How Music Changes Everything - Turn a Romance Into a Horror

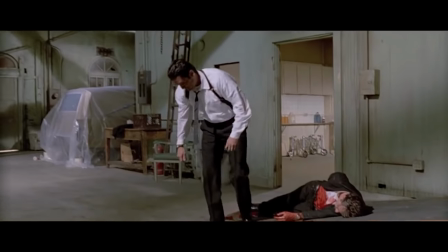247s
The original music softens the moment a touch to make it a little more stylistic and less gruesome while still impactful.
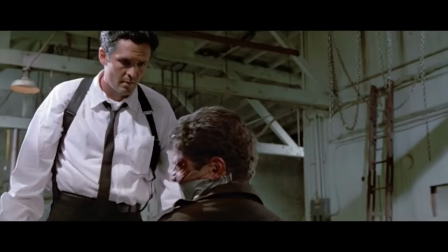254s
While both bits of music do keep the film intense for me and paint the villain as insane,
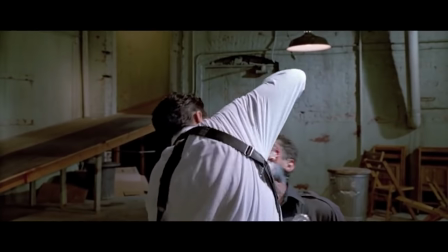259s
the original music keeps it from stepping into a typical disturbing horror moment by mixing it with something different. So again, the intention is altered here, and so is the audience's experience of this moment.
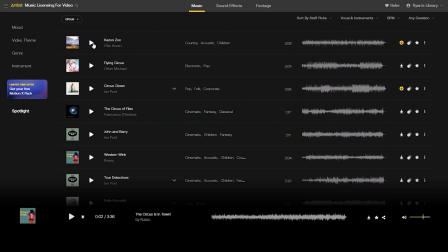271s
And as you've seen already, we're using Artlist to source all the tracks for today, which is also today's sponsor.
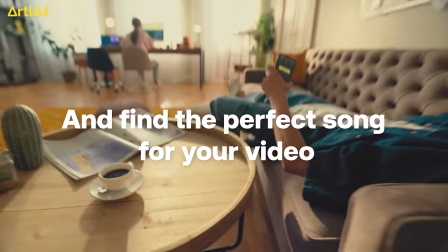276s
Artlist has a massive catalog of great music for any project that you're working on, from what you've heard in this episode, to any genre of chart-style music, to things that are great to use for events, underbeds, and so on.
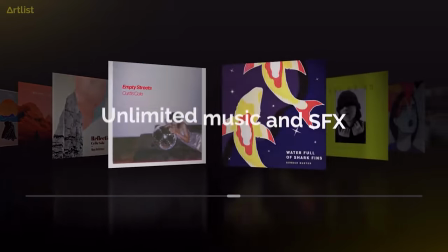287s
And with this, you can get the Unlimited License Plan, which gives you access to everything to use for social,
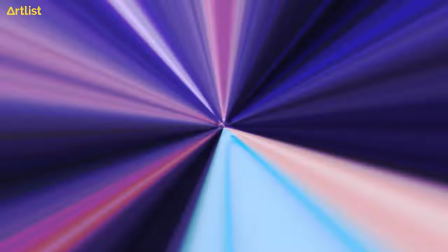293s
client, commercial, film and TV, and on any platform.
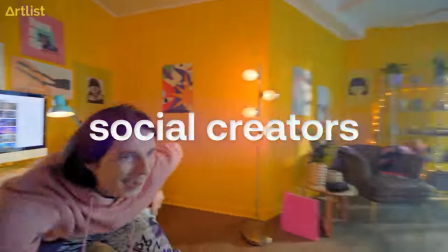297s
But now, they also have a personal creator plan that is much cheaper and gives you the license to use across all social platforms like YouTube, Instagram, and so on.
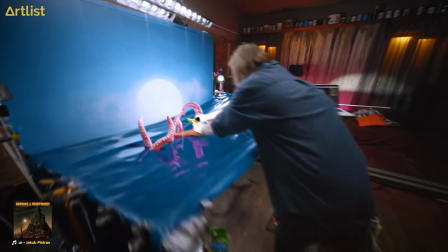306s
And with most of us, that sort of license is going to be more than enough, so it's great to see that there now.
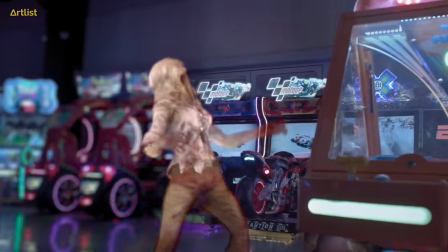310s
And speaking of YouTube, every song is cleared through YouTube so you know that you don't need to worry about getting a copyright strike before you even put the video up.
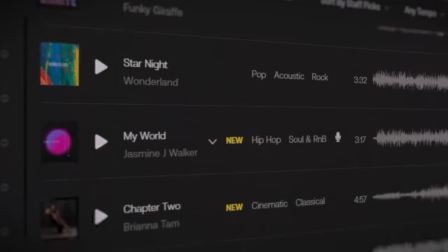318s
And as you've seen already, their search is really excellent. Just tossing in a keyword and getting a bunch of options that work right off the bat,
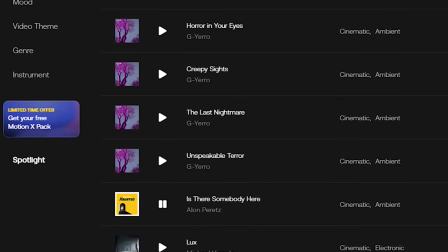325s
they've done a solid job of curating things in the most intuitive way so you can find what you need quickly and get right to work.
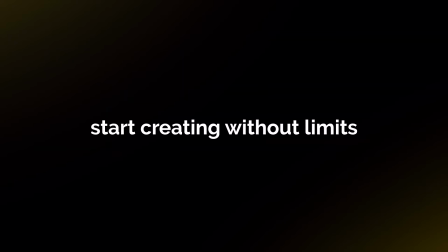331s
So check out our link in the notes below. You get two months free off your annual subscription, and of course, it helps the show out.
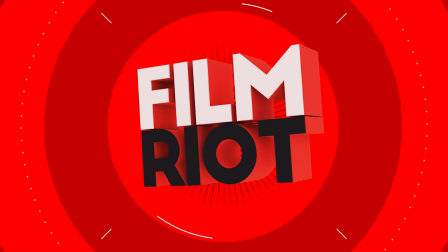337s
So check that out below. And now, let's mess up some more scenes. Logo. Let's do the reverse of what we just did with Reservoir Dogs. Let's grab a tense and slightly disturbing scene and take the edge off with this scene from it.
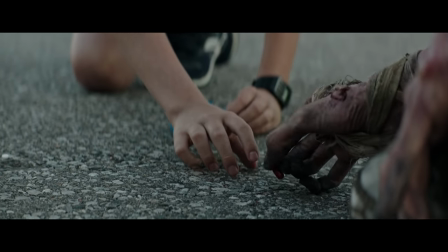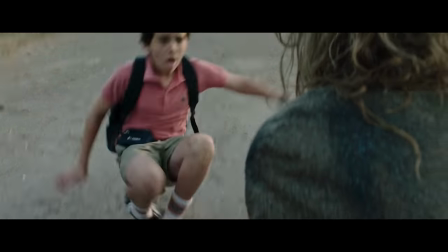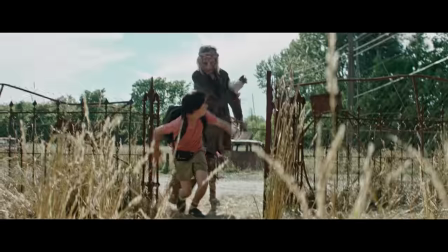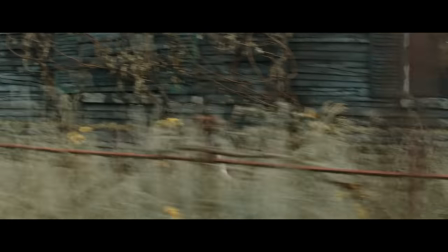The creature is gory and terrifying. It's a near-death moment, but what if we hunt down some Disney-fied music here on Artlist and toss that in? And again, changing nothing but the music.
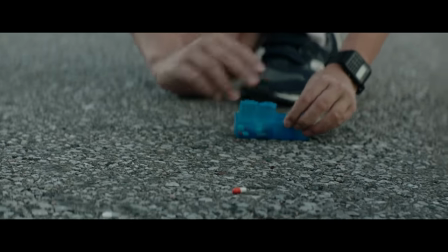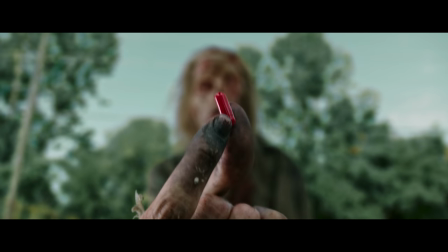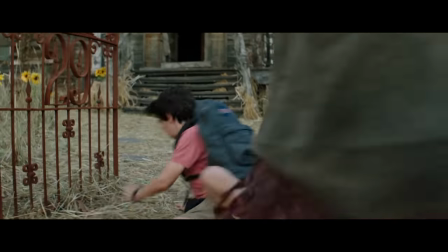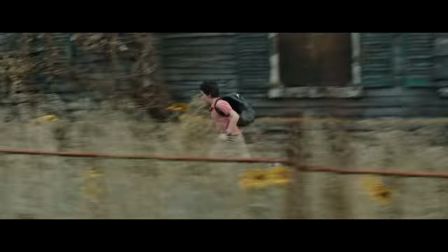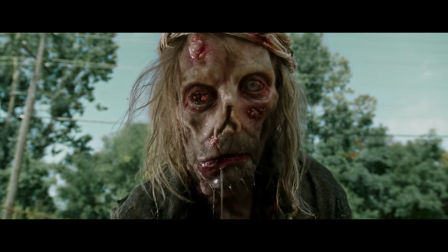422s
For me, there's nothing scary about it anymore. The makeup is still gory, but it feels less so now. and the scene as a whole isn't even remotely intense. Once again, we're seeing how incredibly important music is to your image. But let's reverse it again with our last example and the most interesting one in my opinion. Here's a scene from the period romance film Pride and Prejudice.
I
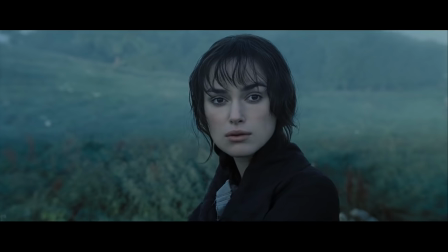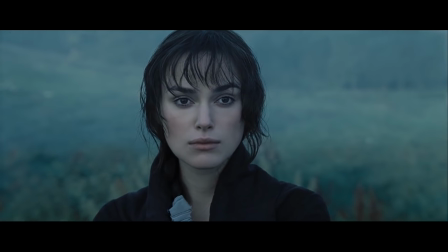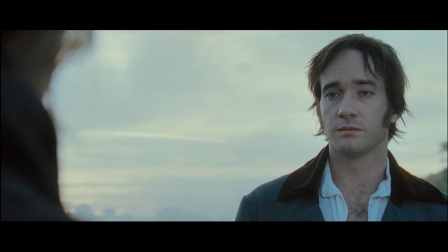454s couldn't sleep. Nora, my aunt. Yes, she was here.
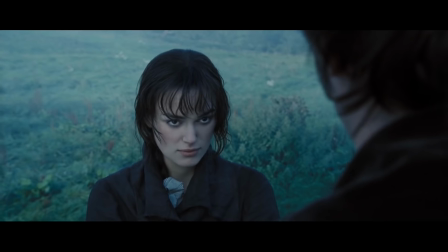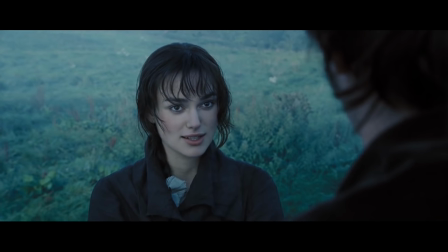463s After what you have done for Lydia, and I suspect for Jane also, it is I who should be making amends.
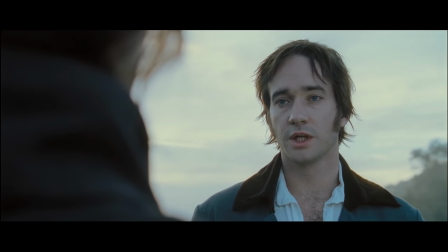470s You must know. Surely you must know. It was all for you.
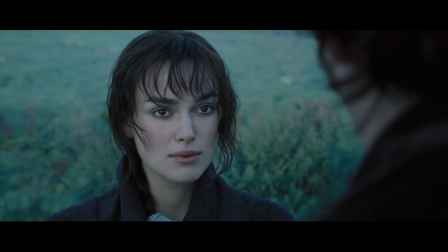478s You are too generous to travel with me. I believe you spoke with my aunt last night and has taught me to hope, as I'd scarcely allowed myself before.
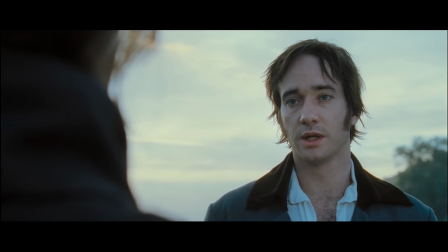489s If your feelings are still what they were last April, tell me so at once. My affections and wishes have not changed.
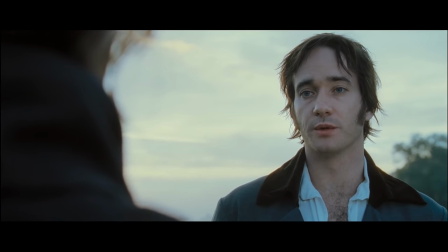497s But one word from you will silence me forever.
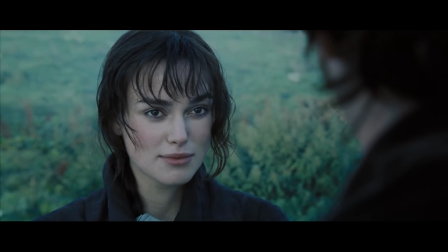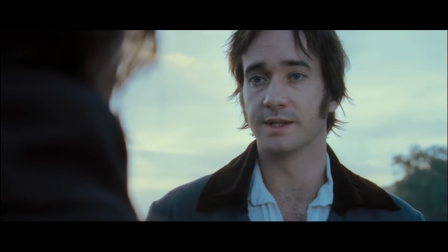506s If, however, your feelings have changed, I
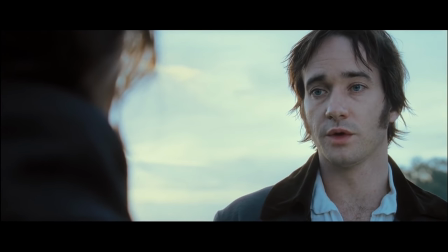513s would have to tell you, you have bewitched me, body and soul, and I love,
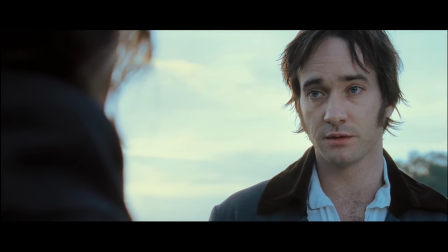518s and love, and love you, and never wish to be parted from you from this day on.
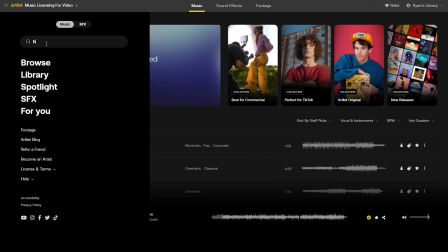527s
But now, what if we jump in here and find something that leans more horror again?
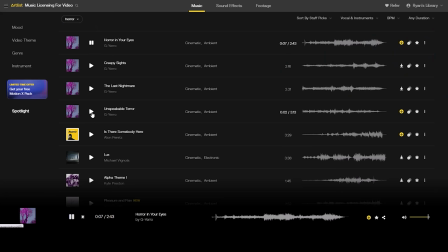532s
Something eerie, like an elevated horror film? This track here will probably work great, so we'll chuck that in without changing a single thing in this scene other than the music, and we now have an A24 horror film.
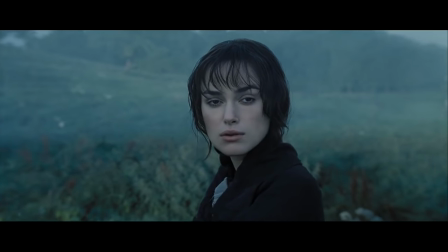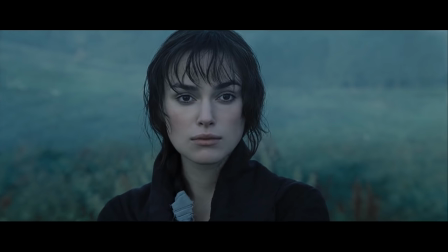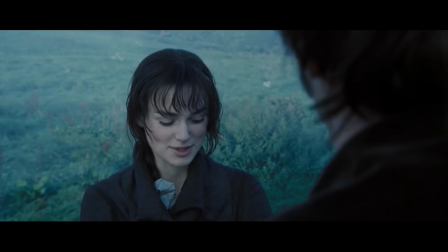556s I couldn't sleep. Nora, my aunt. Yes, she was here. How could I ever make amends for such a baby?
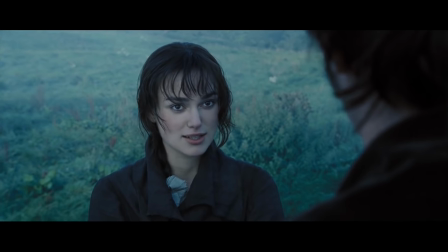566s After what you have done for Lydia, and I suspect for Jane also, it is I who should be making amends.
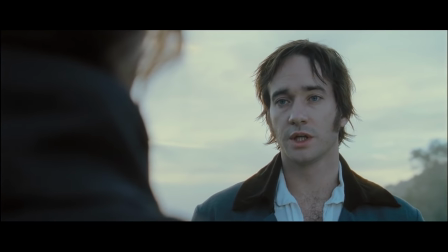573s You must know. Surely you must know it was all for you.
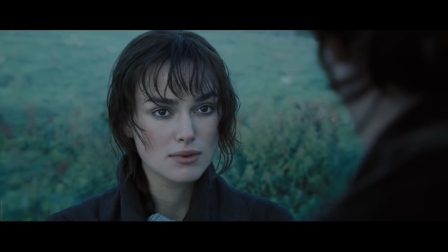580s You are too generous to travel with me. I believe you spoke with my aunt last night and has taught me to hope, as I'd scarcely allowed myself before.
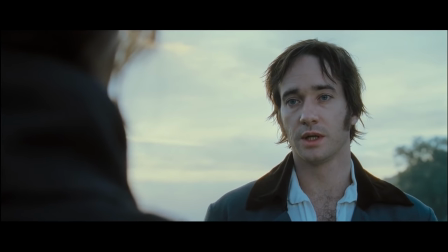591s If your feelings are still what they were last April, tell me so at once. My affections and wishes have not changed.
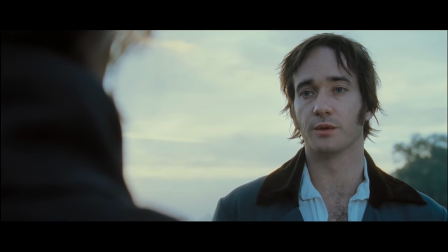599s But one word from you will silence me forever.
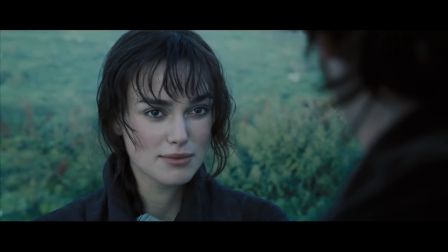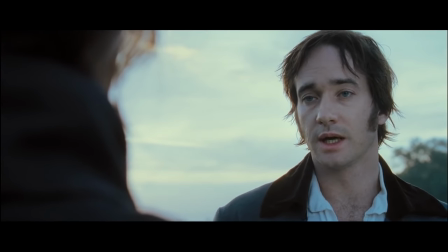608s If, however, your feelings have changed,
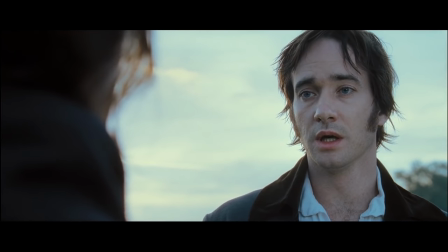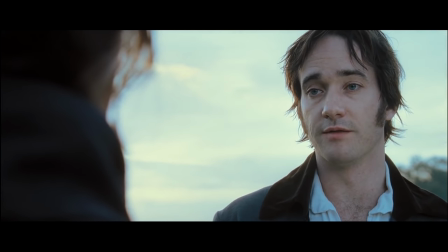617s you have bewitched me, body and soul, and I love you. I love. I love you.
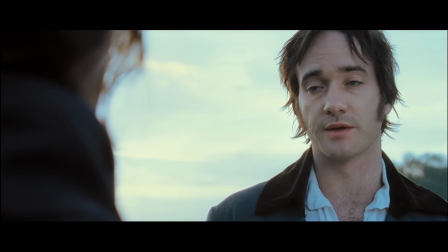624s And I've wished to be parted from you from this day on.
For me, that is the funniest and most extreme change because it actually works and reframes the scene.
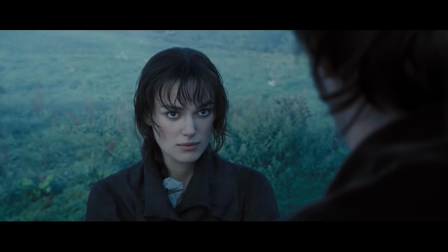636s
What the characters are thinking and how they feel about each other is entirely altered while remaining effective. If I didn't know already, I could have been convinced that this was some horror thriller.
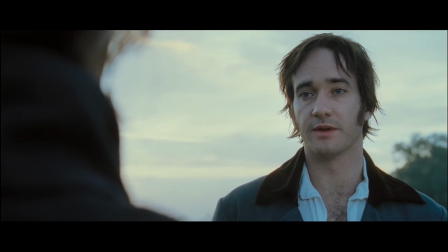646s
With the original music, this is a romantic scene. She's looking at him with love. But when we change the music, it feels as though she wants to kill him.
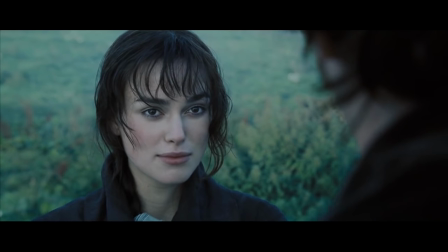660s
Even her slight smile here, which in the original is sweet, here it takes on a sinister tone. It is truly incredible the psychological effect that music has on us. And when intelligently mixed with visuals, it can be more impactful than most anything else in your filmmaker toolkit. Even the decision to not have any music is a major decision for your film that will have great impact.
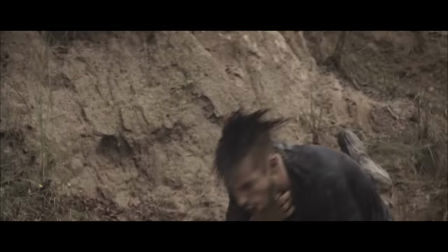So like we said last week, do this for yourself. Use the site to strip music from some scenes and toy around with shifting the intention just with how you alter the music of the piece. It's a great way to experiment and study another very important language of film. But that's it for today. If you're not subscribed, consider doing that and hit the bell button to be notified when we put up more content. And until next time, don't forget to write, shoot, edit, repeat.